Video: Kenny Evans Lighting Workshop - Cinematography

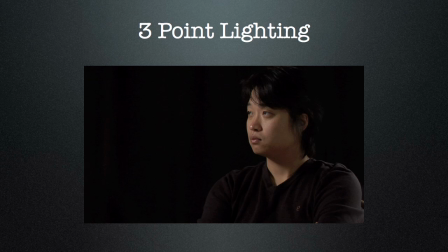(29:00)
It depends entirely what you're doing. Again, it's all about mood. It's all about making the lighting suit what's on the script, whatever. You need to be constantly thinking about all these things. But in this example, I decided to balance it as so.
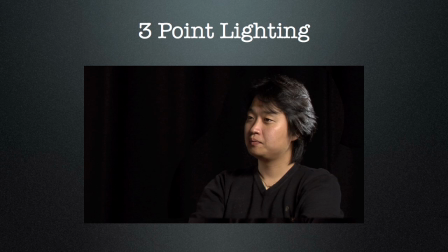(29:18)
So let's add in our next light. And you can see there, this is our hair light or kicker. Now, I haven't put this behind this guy. I've just put it to one side. Like I say, again, totally subjective.
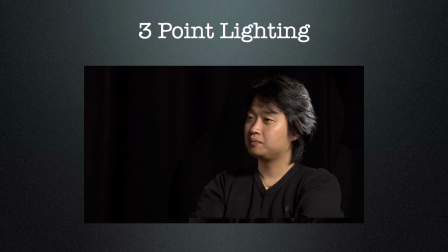(29:32)
Depends on the situation. Put it where you like. But I've used it there because this guy had really nice black reflective hair, and I thought that positioning it there would do the job quite adequately. So there's an example of our 3-point lighting.
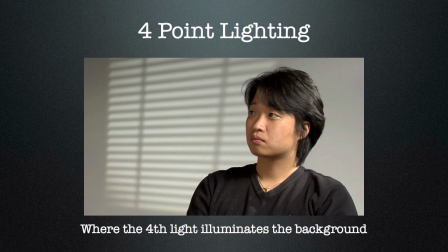(29:49)
Now you can do 4-point lighting, of course, if you've got a bag of 4 lights. Now what I've done here is I've removed the black backdrop, so we're using a white backdrop here, and I'm just relying on the light from the
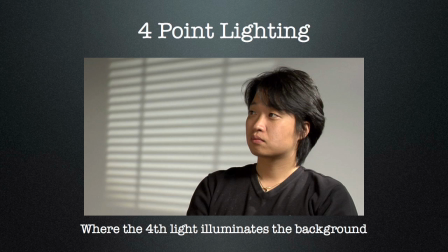(30:09)
existing 3 lights that we started with to fill in the backdrop, so you can see it's quite grey. And then what I've done with the 4th light is I've put a gobo over it. A gobo is a little device that sits in front of the lens of the light, or the open face of the light, depending on what type of a light you're using.
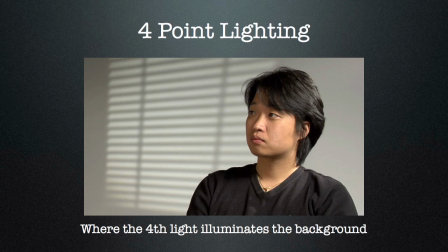(30:29)
Generally used in spotlights. They don't work particularly well with soft lights. And it just gives just throws a shape on the wall. And that can be any shape you like, trees, shapes, triangles, squares, whatever. You can make your own out of tin foil or out of black wrap. No problem at all.
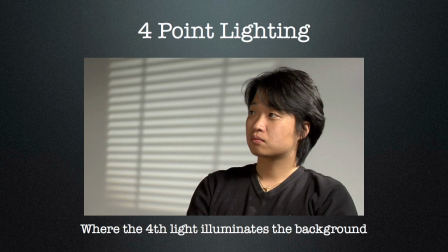(30:47)
Just insert them in. You might have to play around with them to get them looking right, but yeah, you can make your own. This particular one was a set of dado gobos, and they were actually fitted to a dado light as well.
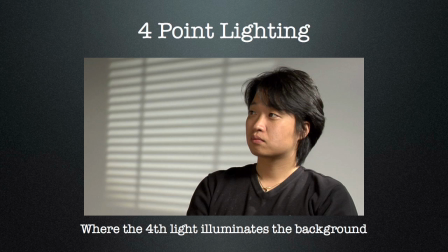(31:00)
So our 4th light is providing us with a nice, interesting background. You'll notice as well that because we've got the white background opened up now, that bounces a lot more light around in the scene, and we were in an infinity cove here, so it does kill
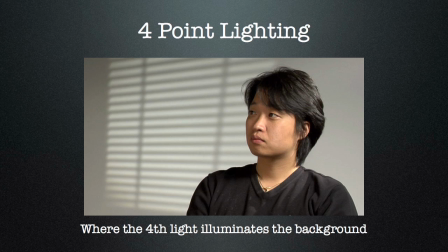(31:16)
some of the modelling that we've got going on. And in fact, I've adjusted some of the lights here to compensate for that.
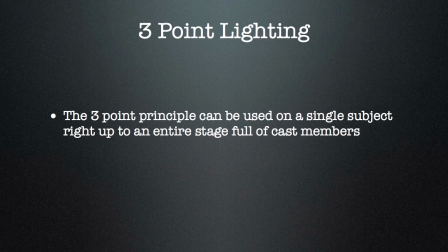(31:24)
So 3-point lighting can be used on a single subject, and it can be used right up to an entire stage full of cast members, and you'll see this quite often at the theatre if you go.
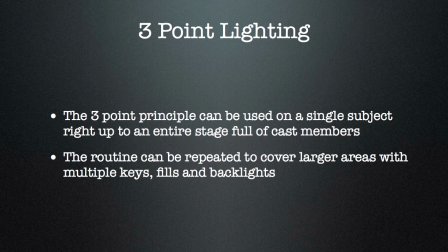(31:34)
And the routine is simply repeated to cover larger areas with lots of keys, lots of fills, and lots of backlights.
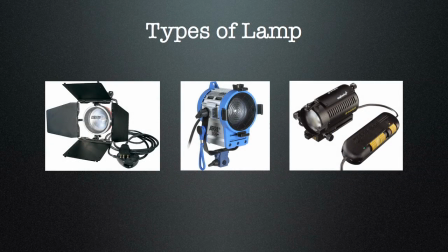(31:43)
Okay, let's have a look at the types of lamps that are on offer these days. If ever you get a book on lighting, you need to make sure that it's roughly contemporary. Some of you guys may be familiar with some of the books out there that are doing the rounds, the old industry standards. For instance, the one by Gerald Miller is a favourite.
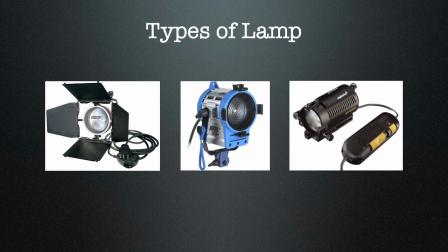(32:02)
Now, sadly, although it's a fantastic book in terms of showing you what light can do and all the lighting routines, it's woefully inadequate when it comes to the type of light that's currently available. So let's talk about these. On the left-hand side there, we've got an open face light.
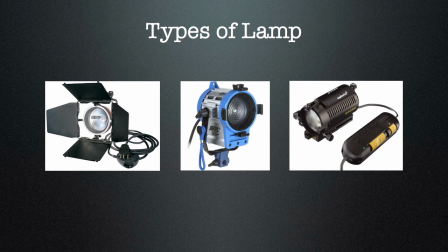(32:20)
These are often referred to as redheads. They come in a variety of different wattages. Standard wattage is around 800. You can see they've got barn doors on there, and they're normally coloured red. That's why they're called redheads. Just an industry term that's been kicking around for decades.
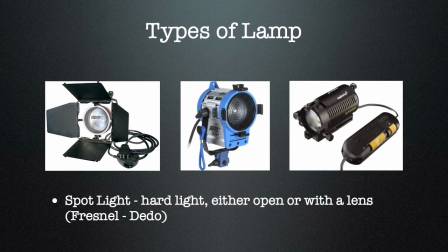(32:38)
Yeah, so these are open face, and they normally got a grill or a mesh in front of them to protect you from flying glass if the bulb decides to let go. Moving along to the middle light, we have what's called a Fresnel. Now, you may be familiar with Fresnels if you've ever seen a lighthouse.
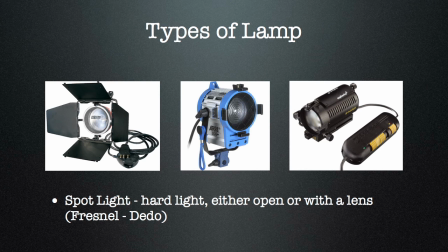(32:54)
It's the lens that's in front of the lamp that concentrates the light into a very powerful beam. I'm not exactly sure on the history of them, but I believe they were invented by a French guy at the end of the 19th century.